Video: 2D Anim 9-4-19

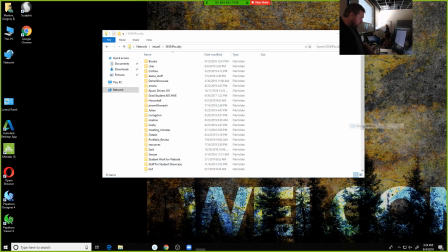Hi, James. Display settings.
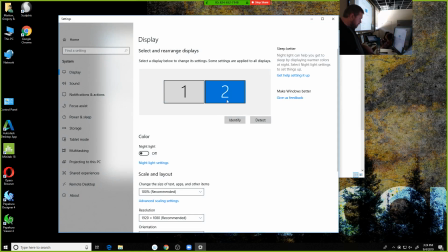I want to
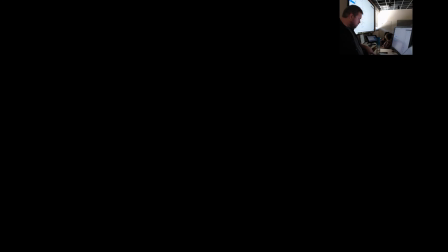duplicate these displays. Changes. Is it still recording?
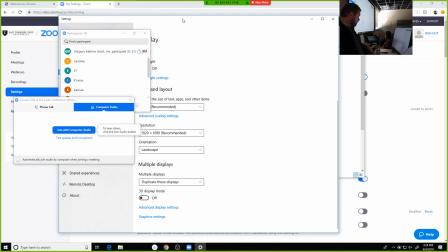It is. Okay. So now everything is a mess on here.
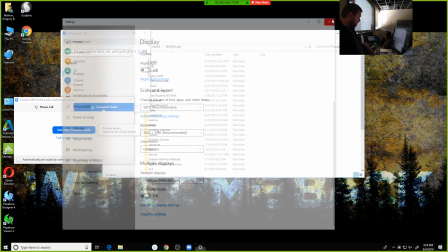Let me find it.
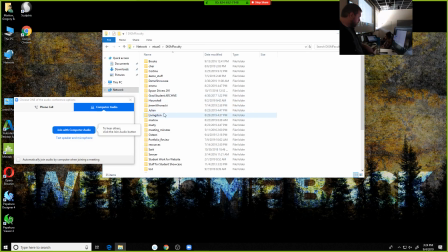Okay.
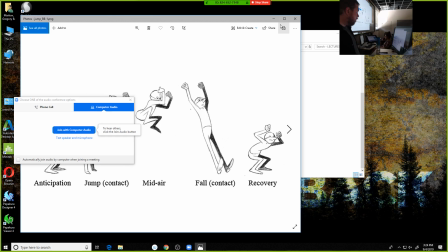So you all are probably,
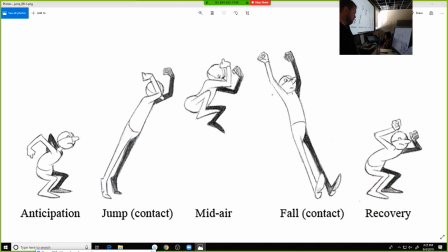y'all are probably familiar with this picture. This is, I'm pretty sure, from it's either the Animator Survival Kit or Preston Blair's book. I can't remember. It's the survival kit. Yeah. Is it the Survival Kit? I thought it was. This looks like Richard Williams' drawing.
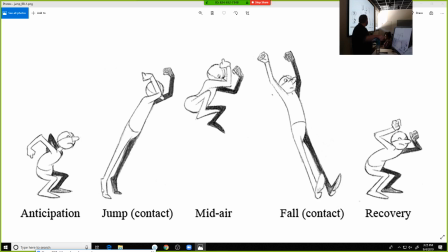So this is pretty much what we're going to be doing, with the exception of this character is kind of jumping forward, but this is probably one of the better illustrations of it. Our character is going to be jumping straight up in the air, straight back down. And you have already drawn your character 3 times, right?
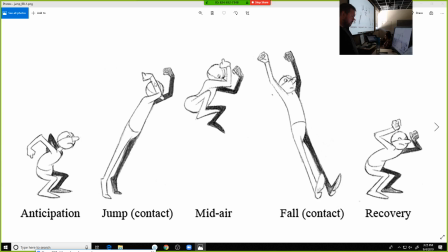And you've already animated, where's my mouse here? A bouncing ball.
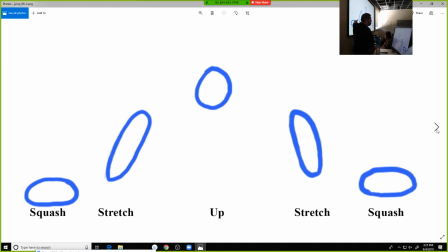Right? We already recognize that there's a squash pose, there's a stretch pose, there's that pose with the character up in the air.
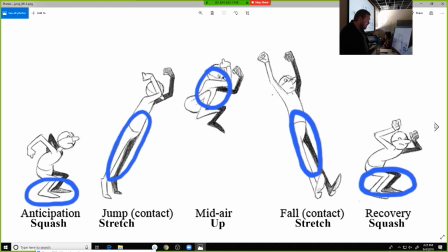Those are the exact same things. Okay? Actually, if you want to get into it, a really cartoony run are those exact 3 poses as well. You get that absorption of the weight for your squash, that's where you're building up the energy or where you're absorbing the energy.
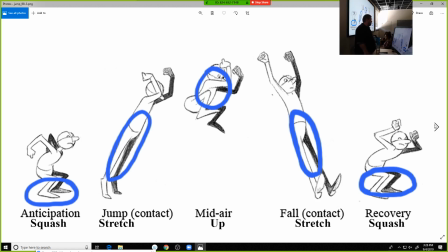You get that jump or the contact or the stretch pose, right? That's where it's sort of redirecting that energy up in the air. In the case of a jump, you're pushing. In the case of a bouncing ball, it's that absorbed force that's sort of redirecting back up into the air.
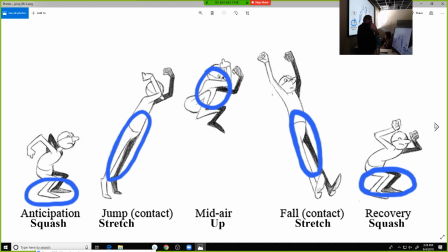That mid-air point, that's the highest point that it's going to get, right? Whatever force that was pushed into the ground to get them off the ground, eventually gravity and that force sort of equal out, and we peak at the top of that, right? And then start coming back down.
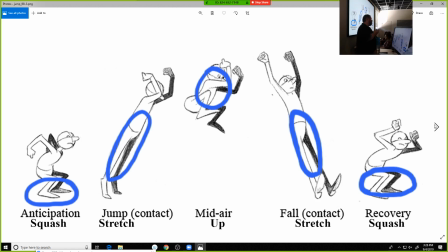Now, there's another stretch pose in a bouncing ball right before you hit the ground primarily as a form of exaggeration. Like that doesn't really happen in a real ball. If you drop a ball, it doesn't stretch right before it hits the ground.
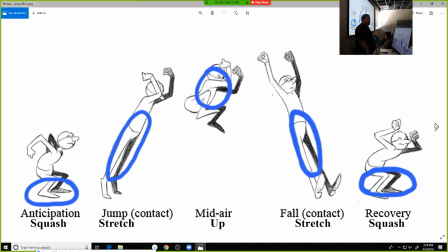But it looks good if we stretch it in a drawing. Partially because that is something we do when we are jumping, right? If you have ever tried to jump off of something and landed with your knees bent, that hurts real bad.
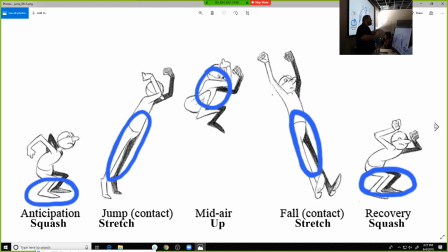Don't do that, right? And that's because that sort of stretched out pose, also you don't really want to land with your knees locked either, but that sort of stretched out pose gives you the most amount of room to absorb that impact.
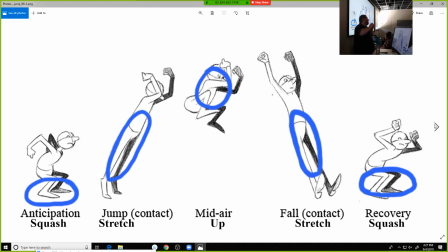Now when we're doing it with a bouncing ball, it also kind of implies like a motion blur, like a streaking effect, and it exaggerates the difference between the squash pose and the pose right before it, so it gives you that like impact that feels a little stronger.
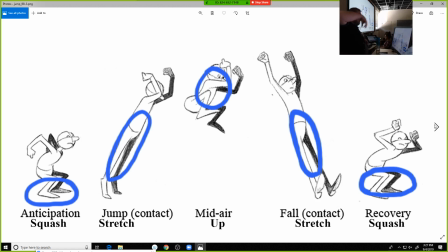But again, we got squash, stretch, the up in the air pose, a stretch on the way back down, and a squash, right? So if we have those poses, the rest of it's in between, right? So basically we're going to be drawing your character doing all of those poses,
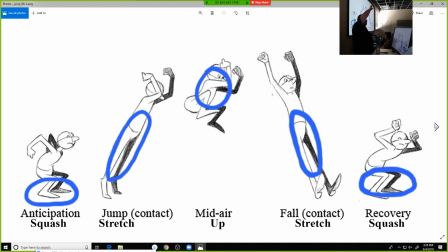in betweening some of the stuff in between the stretch and the up pose to get that easing at the top and the easing back out. Now, you can do what we did for the bouncing ball, which is do half of it and then play it in reverse coming back down.
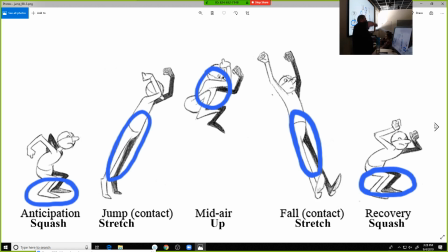It's probably going to be less appealing. I'm going to have my path going up. I'm going to have that be different than the way the character comes back down. So what I'm going to have on my character as they go up, I'm going to maybe have them go up with their left leg first and then come down with their left leg first.